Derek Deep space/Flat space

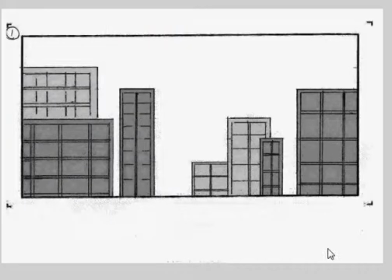1s
Hey, Derek. All right, good job on doing more panels, describing the action. I like that. So let's get into what's going on here. Well, you sure like to do these start offs, these establishing shots of buildings. That's fine. So here we are. We got a building. Zoom in, and you are bad.
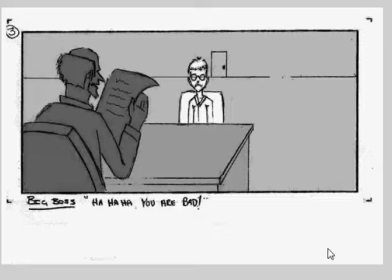22s
So we have the boss talking with the kid. Now, I was looking through these shots. It seems like everything was shot in a warehouse.
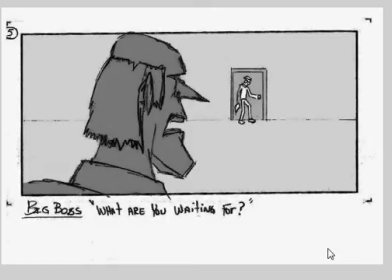32s
Like there's just so much space between the big guy and the little guy.
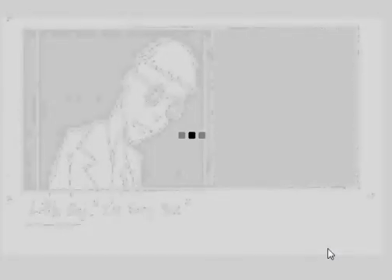38s
Um,
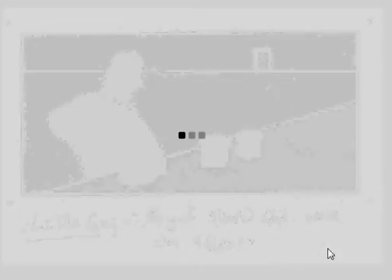42s
yeah, even in the kitchen. So let's work on the staging there.
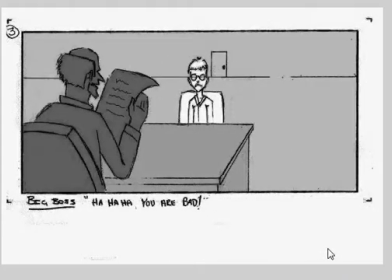49s
This first shot, I'd like to see you do something like this.
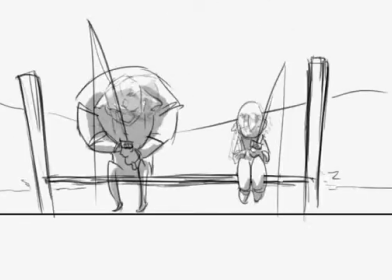56s
Let me get rid of this other assignment. Hold on one sec.
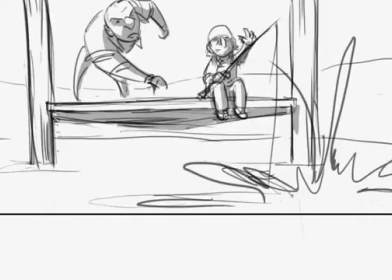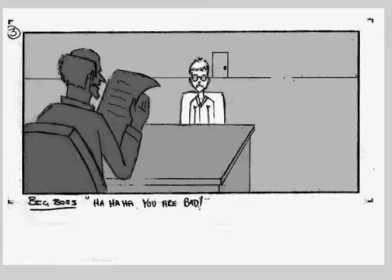72s
Okay, so I'd like to see you do something like this. Here's your shot. Let's pull that opacity down a little bit.
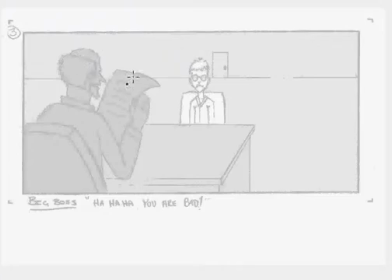78s
Let's put your boss
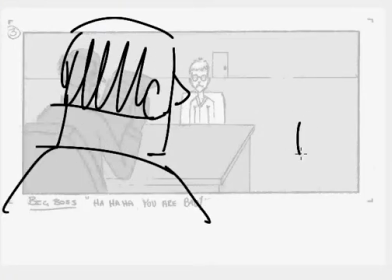86s
here and the little guy here. Closer. So the boss is filling the frame, the little guy is small in the frame. Now you can put your
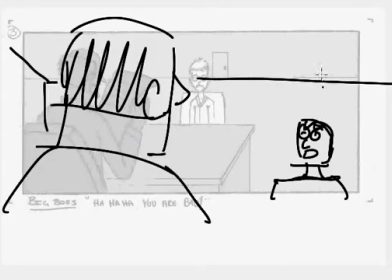102s
ceiling or something here if you wanted. I like what you did with the door in the other shot. You could put that there. You could do that. Or that's another type of shot.
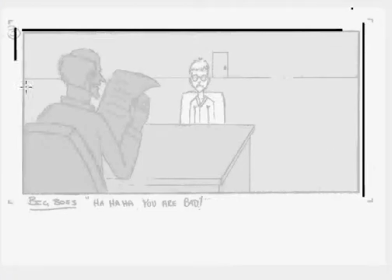117s
Let's keep our framing here.
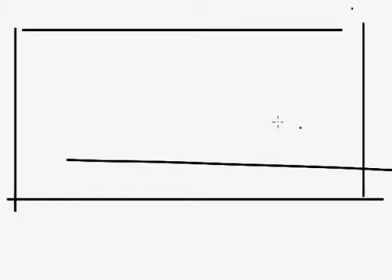121s
Something like this where you've got the guy's desk and here's the little guy.
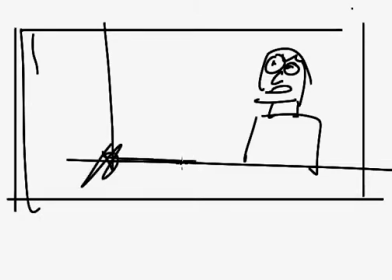131s
And you have the boss here and his cup of coffee. Well, his empty cup of coffee.
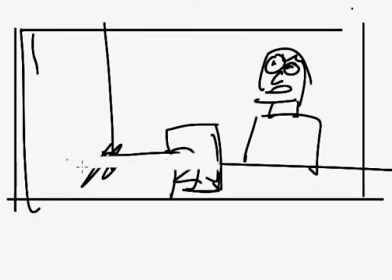141s
And this way you would establish that the boss is drinking coffee already.
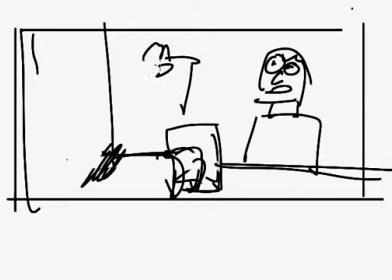149s
And then he could be holding up the paper for the little guy to look at. Let's see, we need to fix this coffee cup a little bit more. Let's
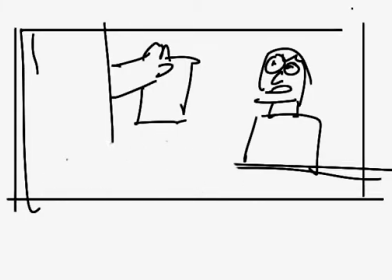162s
put that more over here.
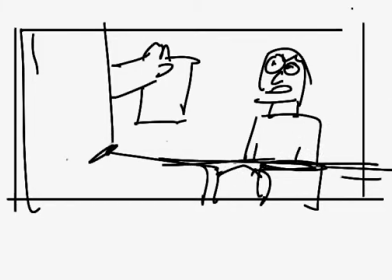175s
Alright, so here's a little guy sitting at the desk. You could do something like that, and then
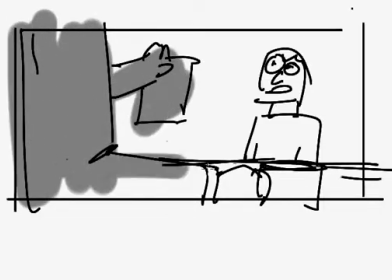184s
because Big Boss is in the foreground, you would shade this up to show that.
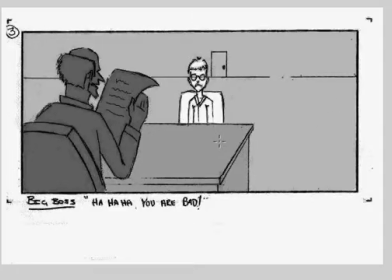189s
I just think you need to open up your staging a little, be more imaginative with it.
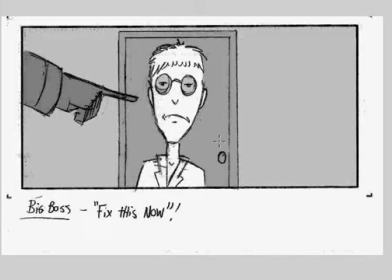195s Fix this now.
This kind of thing to really show
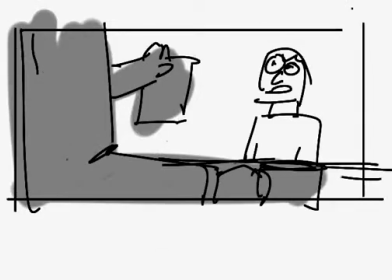202s
how the boss is not happy with his employee.
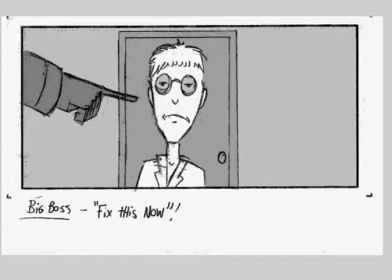210s
You could do this.
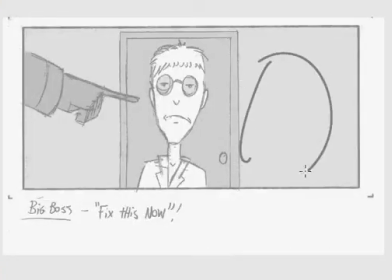221s
You could put little guy
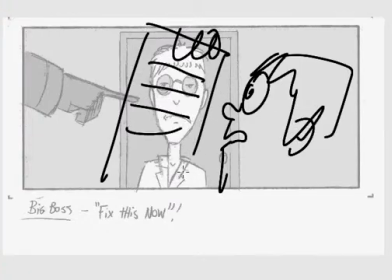228s
in the foreground and boss is shoving the paper in his face, which shows, oh,
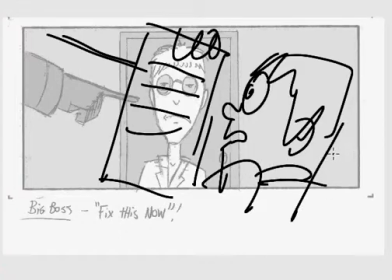240s
he's really getting up in this guy's grill. Something like that.
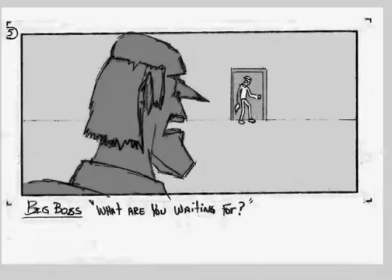246s
Okay, back to the story.
And what are you waiting for?